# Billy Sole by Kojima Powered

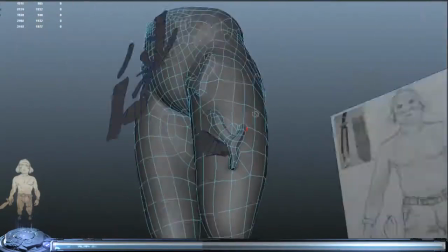8:23 It's quick and dirty, but it gets the job done.
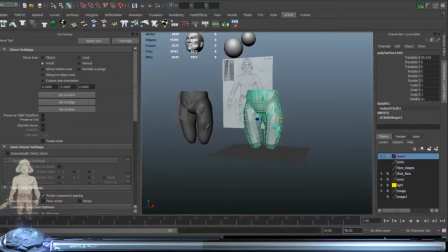8:25 It may take a couple of tries to achieve the desired result, and if it's not solving the way you want, you might need to add more geometry into areas you want to get more detail.
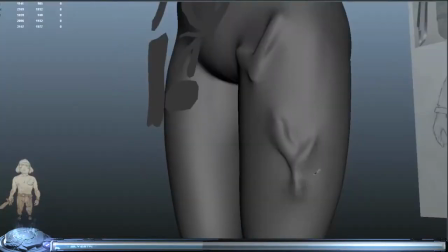8:34 The process is more or less the same song and dance, really.
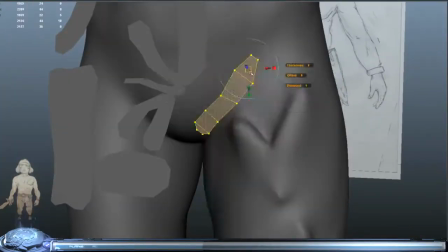8:38 The only thing I'm concerned with is cleaning up the obscene areas in the mesh, simulating the cloth, modifying the results, simulating the cloth again.
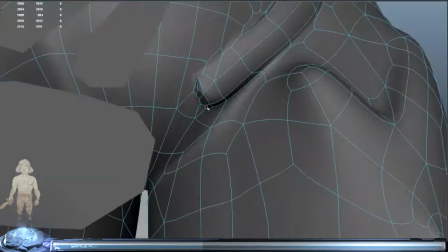8:46 If it's good, keep it, if not, control Z. It's drone work, really, but it's necessary work nonetheless.
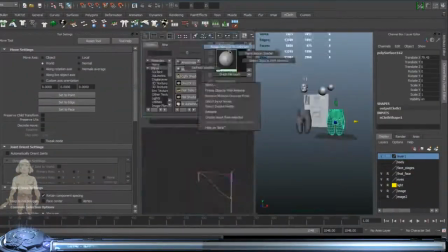8:54 In the strange way, I find this tedious cycle of meticulous exactitude kind of cathartic.
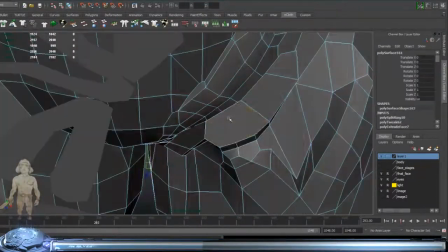9:01 It helps me organize my thoughts. Speaking of thoughts, I can't help but question, what the heck was I thinking?
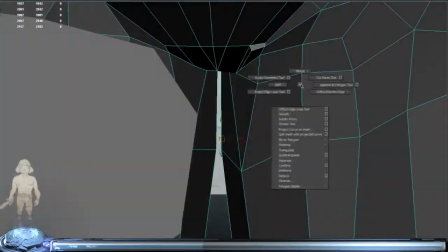9:09 I mean, I've invested a whole lot of time into the crotch section for so little payoff.
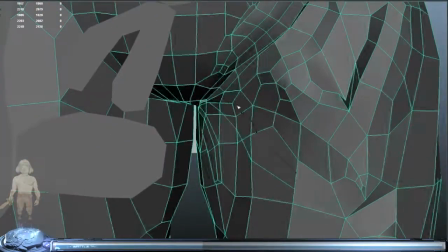9:15 I mean, I've been modeling this part for five minutes now. The crotch must be perfect!
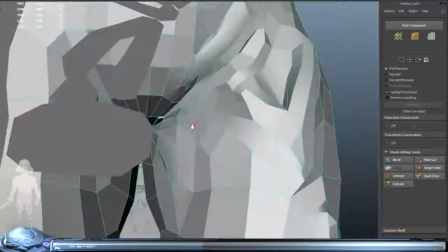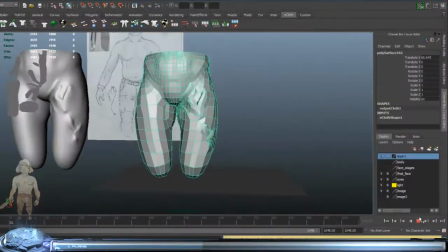9:27 Serious though, all jokes aside, it's more productive to render the entire piece as a whole with equal attention.
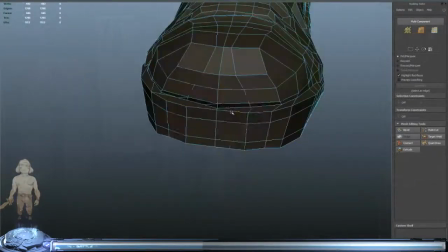9:34 However, this rule gets somewhat more complicated when you're making timelapses. It's supposed to be entertaining and informative.
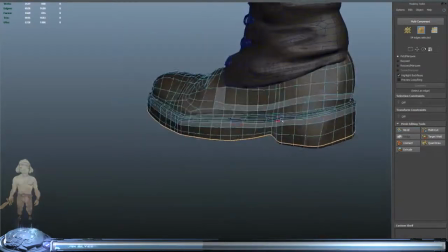9:41 The audience has to be able to visually recognize what you're modeling within the first 30 seconds, or they'll lose interest.
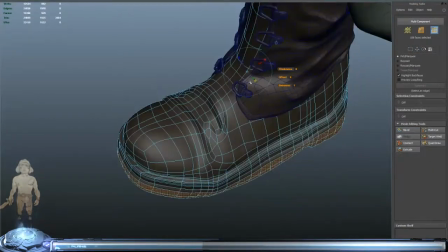9:47 The only reason I'm modeling it this way is, I can inspire more people if I make it look easy.
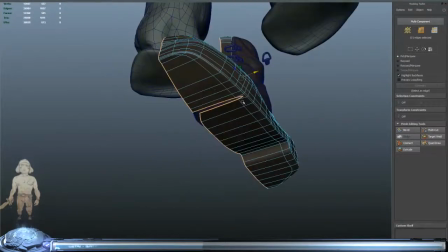9:53 All in the name of showmanship. The boots demanded the least amount of attention.
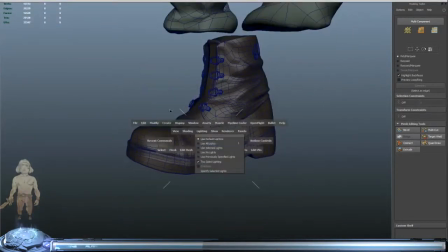9:59 You have to keep in mind the end pose and allocate detail accordingly.
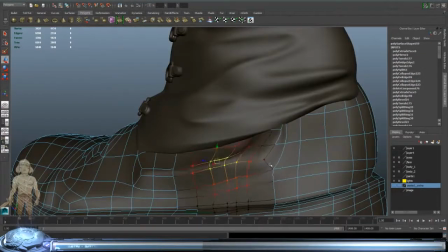10:03 In my mind's eye I could see the contrapposta of the character posed in a way that he was just about to step forward.
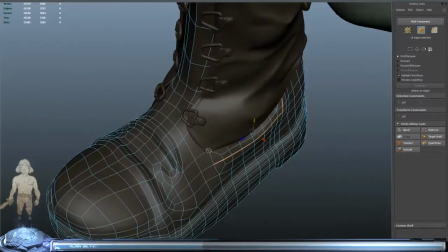10:09 So my main concern was working on the ankle and the ball of the foot. I wanted to give it that flexed leather look.
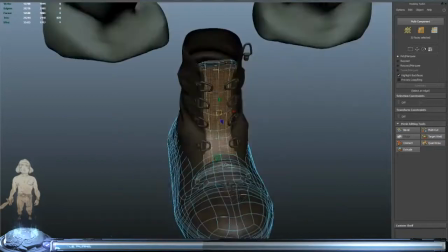10:16 I laced the boots, but I omitted the bow at the top. I thought it wasn't high priority.
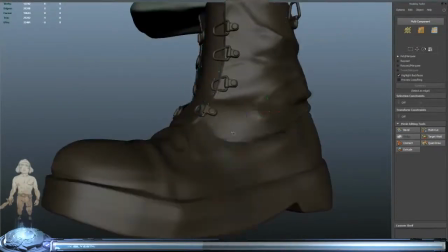10:21 The project was so near completion and I was thinking about the combat machete.
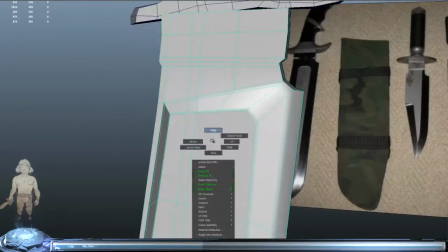10:26 After researching, I found out that it was custom made for the movie, and it didn't become official until after Sonny Landon died, as a tribute I suppose.
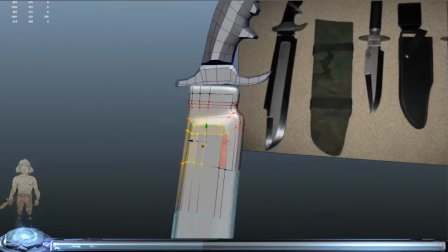10:35 They price around $850. Now correct me if I'm wrong, but aren't you supposed to... give tributes instead of market them?
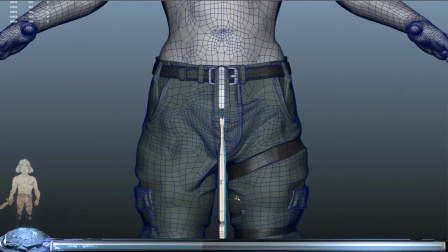10:44 Anyways, I digress.
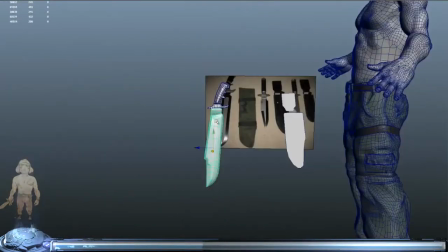10:46 The knife was simple to pop out, it's a symmetrical shape that I found myself focusing most of my time on the efficiency, the topology, and the detail on the grip.
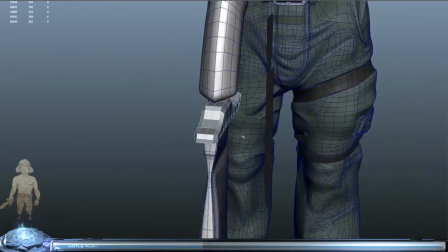10:54 I threw in a couple of curves in the blade because I wanted it to catch light in an aesthetically pleasing way.
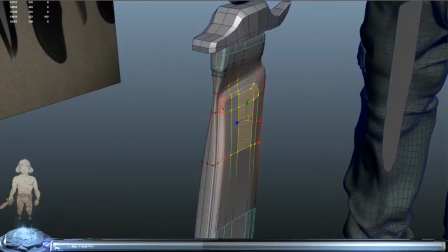10:59 I knew it was going to be the second crucial focal point, so I scaled it up a bit. You can chalk it up to artistic license.
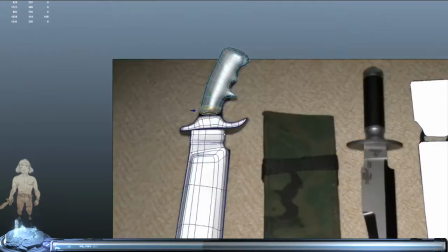11:07 Scale is one part of mini when it comes to conveying a narrative, and uh- Oh, before I forget, this might warrant a separate video,
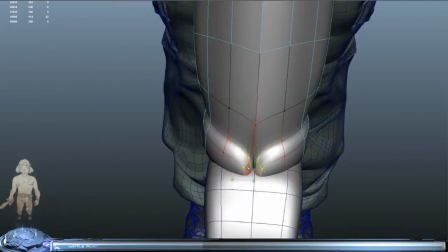11:13 but I'd like to briefly touch on how not just character design but also typecasting played an important role in storytelling.
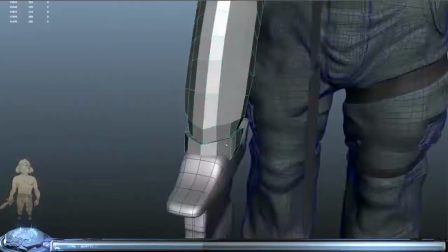11:20 Predator 1987 had so many hard-hitting actors, all in their prime. Arnold Schwarzenegger, Carl Weathers, Bill Duke, Jesse the Body,
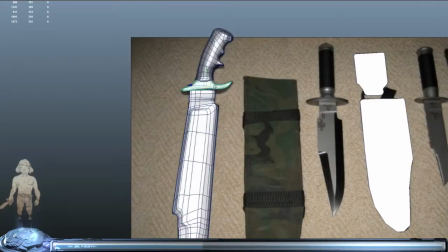11:29 Ventura, and the rest, all worked harmoniously because they were so unique in their own right.
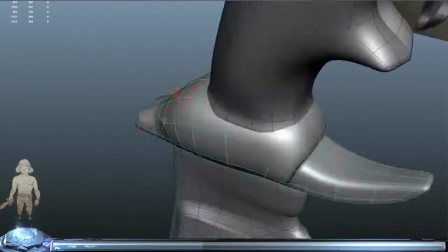11:34 They all offered what someone else lacked. Together, they didn't compete against each other, instead, they completed each other as a whole.
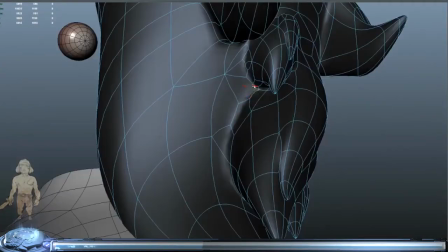11:44 The environment also plays a big part in the believability of the characters. I can still watch the film to this day and notice new things all the characters
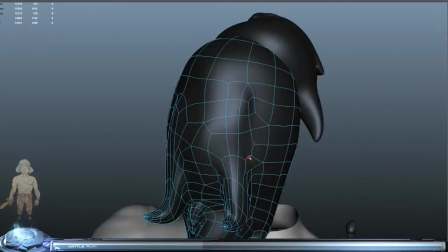11:52 camouflaged so well it feels like they belong there because
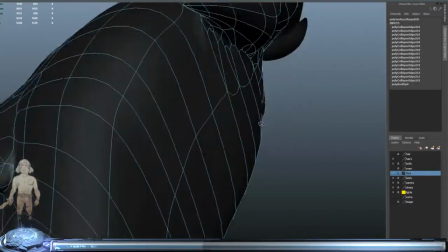11:58 of that i regret not modeling in a background it's a missed opportunity one that only could have strengthened the piece i was pressed for time and i really
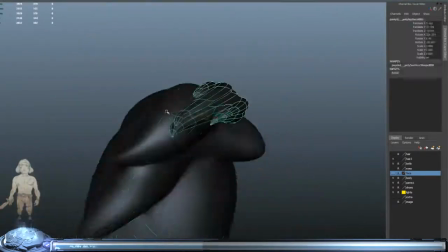12:06 needed to get this time lapse behind me it's important to keep productive and not to fix it on any one thing for too long
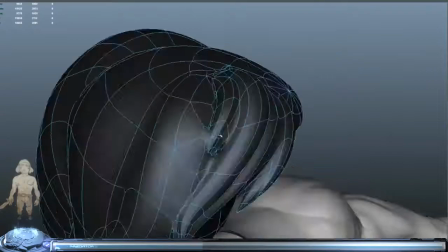12:12 one thing worthy of noting that i didn't feature was i went through a of trial and error with the hair.
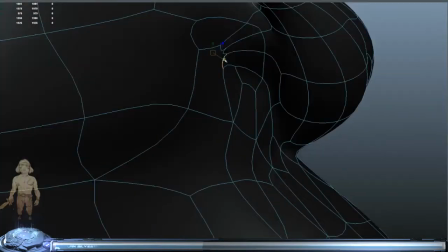12:19 At the end, I settled on three different versions, and after careful deliberation, I ended up combining the best parts of each iteration into my finished product.